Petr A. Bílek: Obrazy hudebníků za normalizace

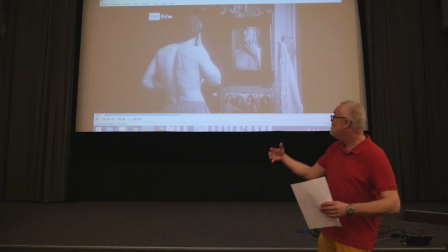[12:22]
Ten záběr tou kamerou jakoby projede ten prostor té koupelny.
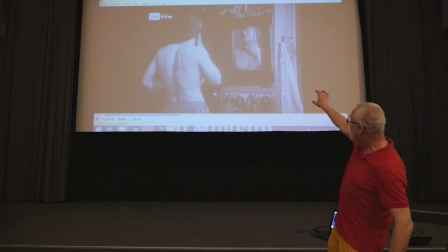[12:26]
A my tam vidíme, kromě toho samotného aktu odstraňování stop, pár těch
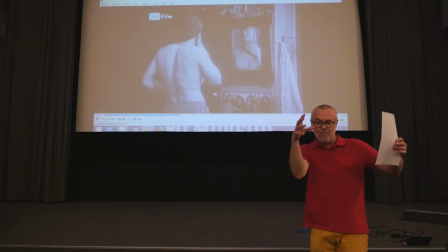[12:35]
nenápadných, ale velice komunikujících symbolů ovlivnění západní kulturou.
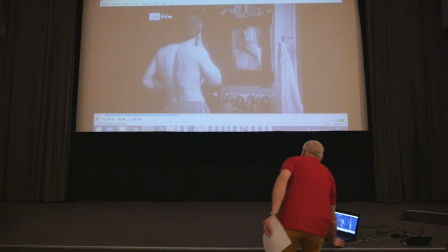[12:41]
V té koupelně jsou plakáty nějakých filmových věcí. A ta centrální pozice je tady dole. Tady máme fotografii vylepenou v té koupelně hned pod zrcadlem.
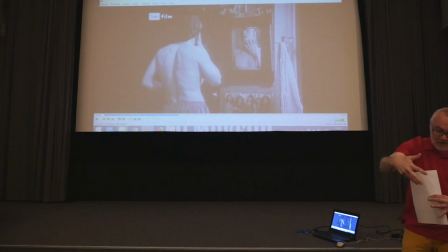[12:57]
A to je zase, jo, tady vidíte jakoby to dvojí zrcadlení, že v tom doslovném, reálném zrcadle on vidí sám sebe, kdežto to druhé zrcadlo nezrcadlí jeho, ale projektuje něco. A projektuje zjevně něco démonického.
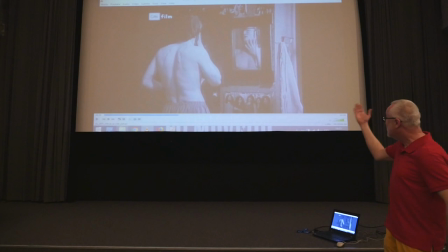[13:16]
Na té spodní fotografii jsou zjevně členové nějaké rockové skupiny. Na 95% si jsem jistý, že je to skupina Deep Purple, nicméně nikde se mi tuhletu fotografii nepovedlo dohledat, protože ono ji nezazoomujete tak,
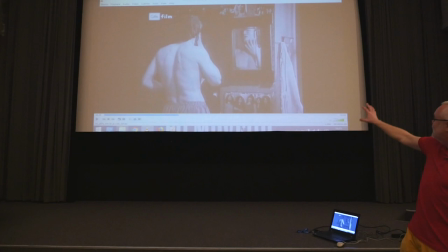[13:34]
aby pak fungovala skoro Google obrázky, ale podle těch rozmazaných siluet je to tahle ta britská rocková skupina,
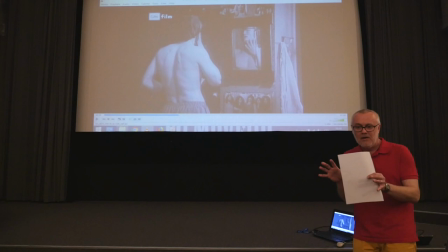[13:42]
která, a to je jakoby ta pointa, je takovým tím prvním signálem, prvním náznakem důvodu té Pavlovy vraždící úchylnosti.
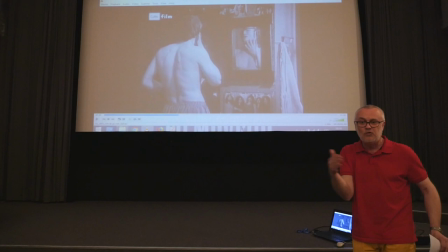[13:55]
Vraždí pod vlivem tady těchhletěch ďábelských, nejsou to Black Sabbath, jsou to Deep Purple, kteří nikdy neměli nějaké satanistická témata a tyhle ty věci,
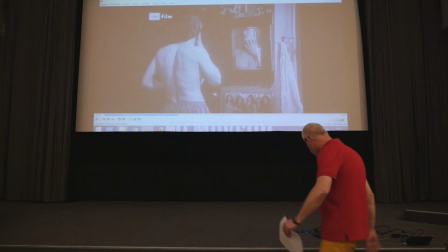[14:06]
ale ten negativní vliv té západní popkultury a v tomhle případě ta centrální pozice té skupiny hraje klíčovou roli. Za chviličku se nám to spojí s dalším motivem.
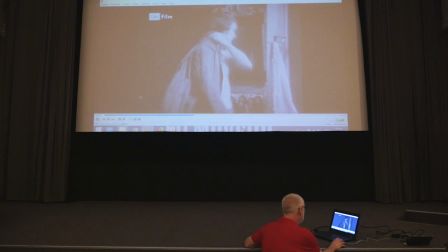Thank you.
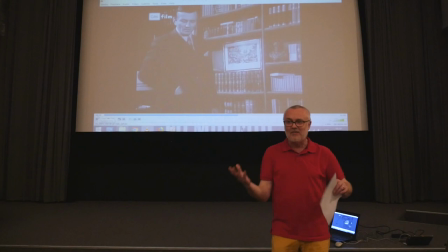[14:37]
si ho nevšimne, ale je tam, a vy jste si ho všimli, magnetofon. Jo? Další dílčí motiv, který vytváří a symbolizuje tady celý tenhle ten svět té populární hudby.
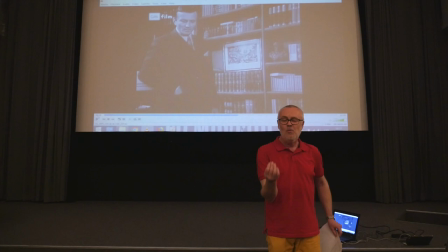[14:51]
Jo? Zatím je jenom potichu, zatím nehraje. Ale je to opět ta jediná stopa, která propojuje to, co my vidíme na té obrazovce vraždícího Pavla, s nějakým důvodem.
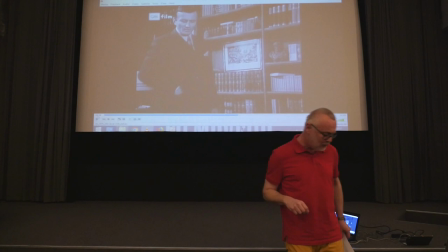[15:04]
To, že naše tušení má nějakou relevanci pro rozumění tomu filmu,
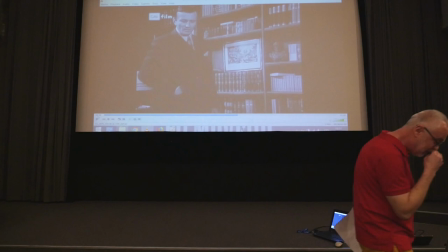[15:11]
se potvrdí za chvilku, kdy Pavel přijde ke svému příbuznému doktoru Simonovi,
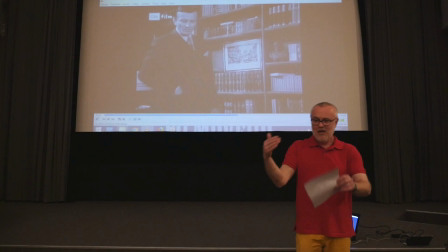[15:17]
což, tak jak to bylo v rané normalizaci, je role hraná
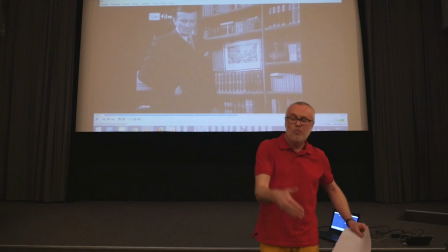[15:23]
Radoslavem Brzobohatým a založená na tom principu, že jeví se jakožto sympaťák, ale je to padouch. Jo? Podobně jako u majora Zemana, pak se hraje roli
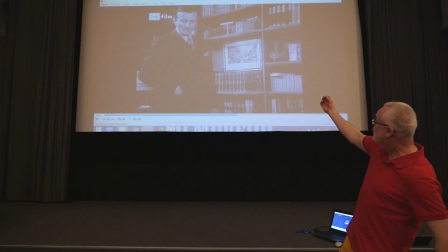[15:35]
poručíka a poté agenta Bláhy, která je založená na úplně stejném principu. A i tady doktor Simon ve svém bytě je charakterizován právě tady touhletou knihovnou. Něčím, co opět ilustruje tu buržoazní nabubřelost, jo?
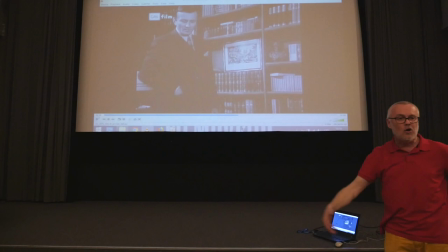[15:55]
Svazky knih ve starých vazbách, nějaké sebrané spisy, sošky, originály, obrazů a tak. A i tohle se ukáže být takovým tím vodítkem, které nás mělo varovat,
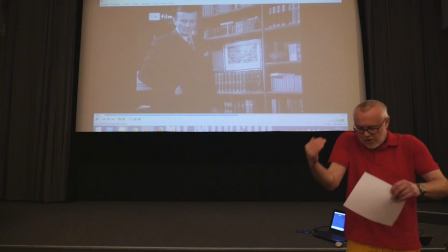[16:09]
že tenhle ten sympaťák vlastně bude tou další
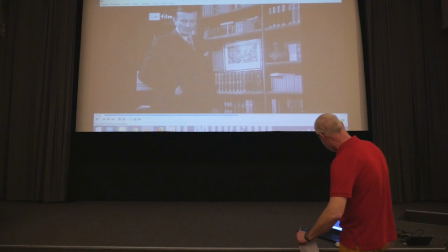[16:14]
zrazující postavou, která pomohla Pavla svést na cestí.
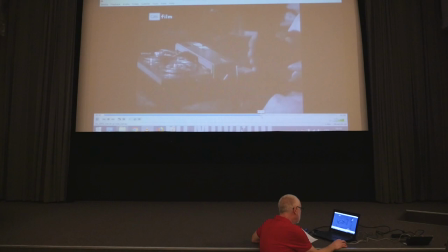[16:20]
A tam třetí úryvek.
Patřila k těm lidem, které naplňuje, když někdo potřebuje. Co stává?